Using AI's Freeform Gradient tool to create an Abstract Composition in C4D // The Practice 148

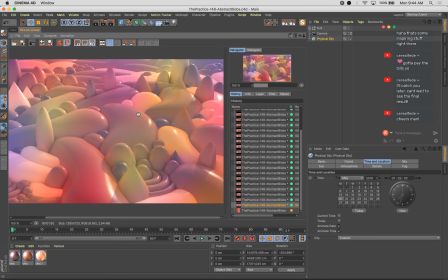What's interesting though, actually, is that the spheres with that smoothing thing, tag get less smooth, unfortunately.
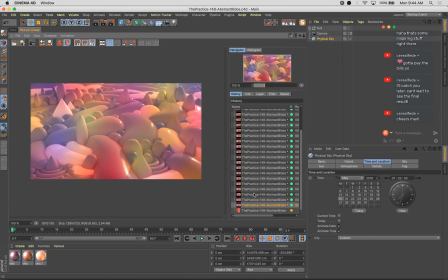Spheres get less smooth. The other shapes get more smooth. I guess that's because the spheres have a render perfect option when they're still primitives,
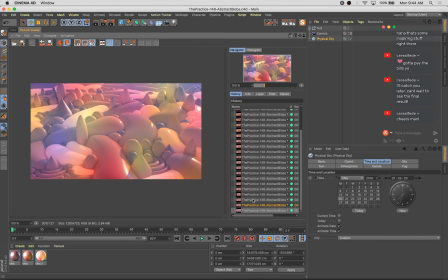which renders them as a perfect sphere every time, regardless of their poly count. I think that's breaking with that deformer. But it's not so bad, and I like the general effect it has on everything else, so I'm going to live with it. Yeah, and that atmosphere is starting to look really good back here.
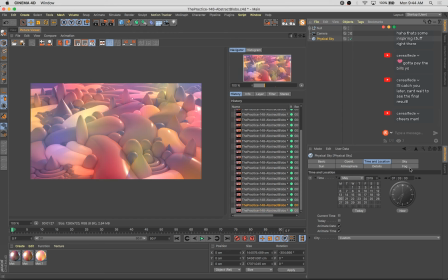I'm gonna turn that up even a little more. Cool. So this is really getting there. Loving the colors. This orange bit right here is really sweet.
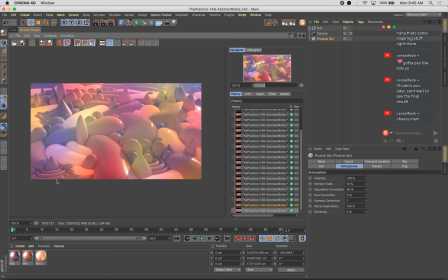Like in the way this is looking back here. Yeah. Let's do another test rendering though.
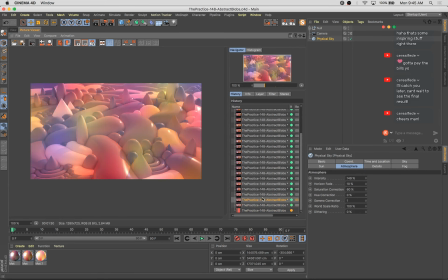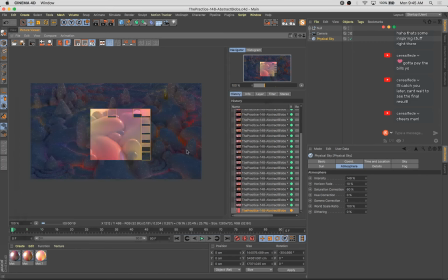Bear in mind the color is pretty much all driven
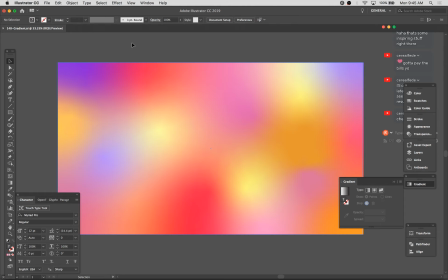from this gradient we created in Illustrator using the Freeform Gradient tool.
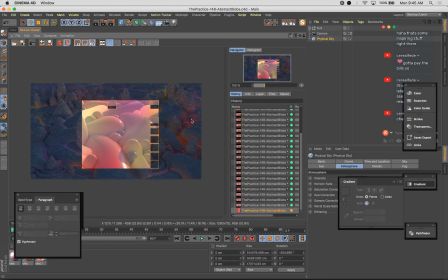I'm going to quit that down because I'm done with that. I want to save the rendering. I want to save the GPU power for the rendering. Yep. I like those longer shadows a lot. Can angle off the sun slightly differently.
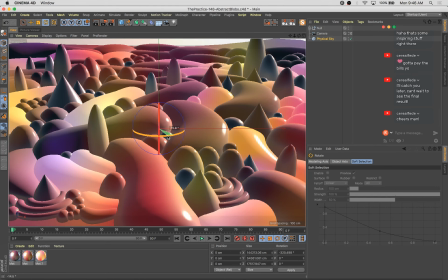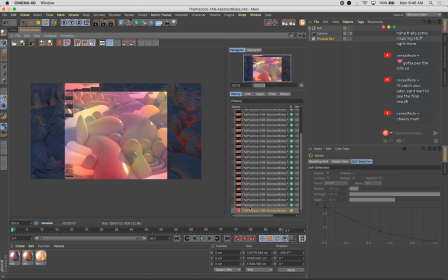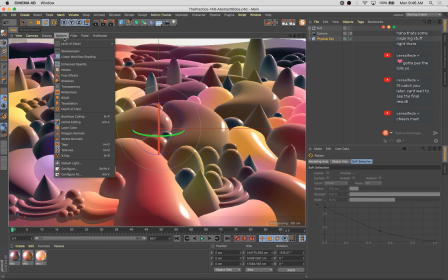I'm actually going to turn on my shadows so I can see how they're being cast.
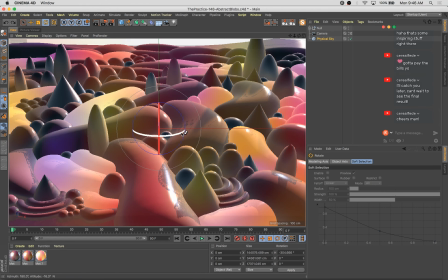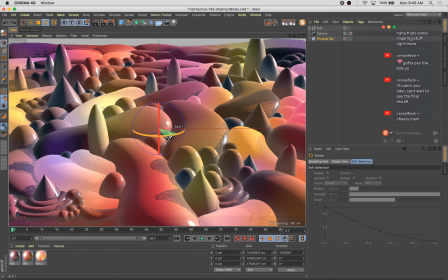Sort of cast them. I mean, it's great that you can preview this and see where across these objects the shadows are being cast, because that can help you really define the composition, the way these shadows cast across things. This is looking pretty good.
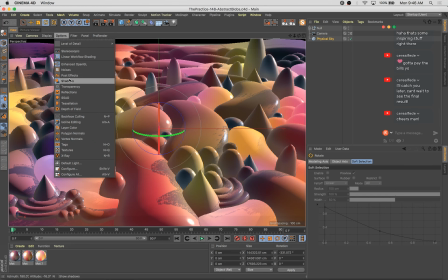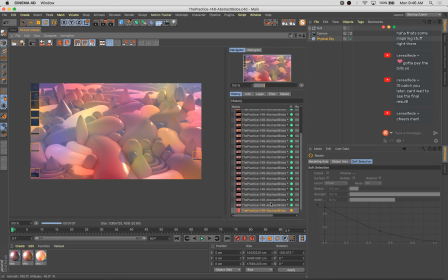All right.
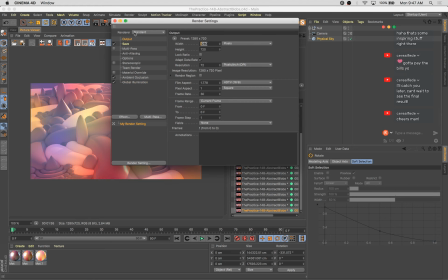I'm gonna call it. Let's go up to 1920 by 1080.
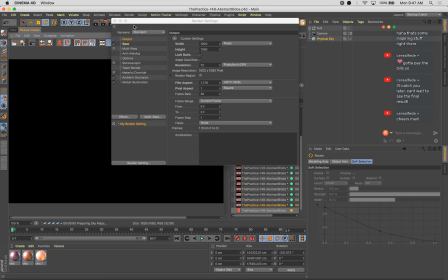Oh, the final rendering. I'll pop open Photoshop too.
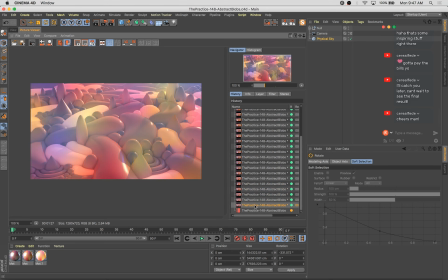Minimal color correction is going to be needed here because all we've got is bright saturated colors. I mean, of course, I could play with it all day, but
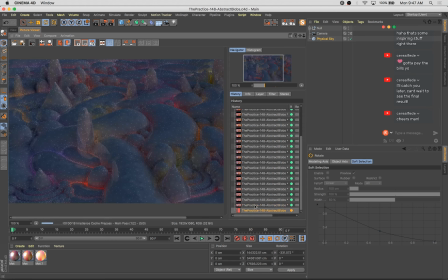I don't think that'll be necessary. This is a really great purple color here. And that luminant object looks great.
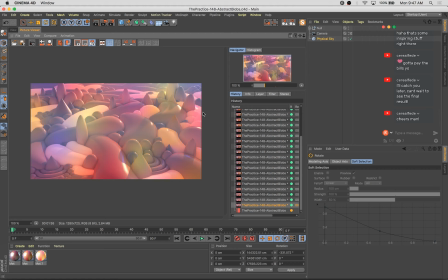And I like this sort of strip of the luminant stuff back here. Really leads your eye through the composition. Gives it a kind of a landscape feel.
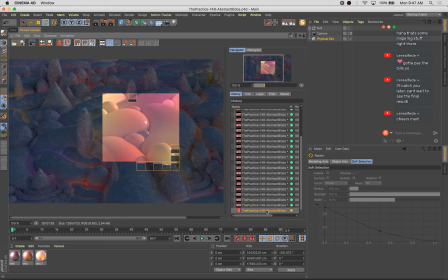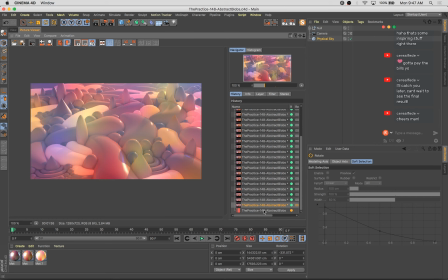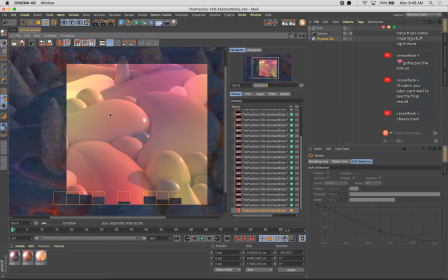Yeah. That smoothing tab, it did a lot of good for most of these shapes.
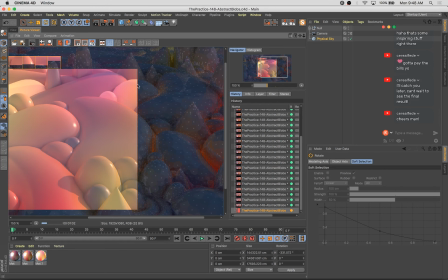I mentioned, the spheres broke down a little bit. The bigger ones you can see, but like this guy, you don't even notice.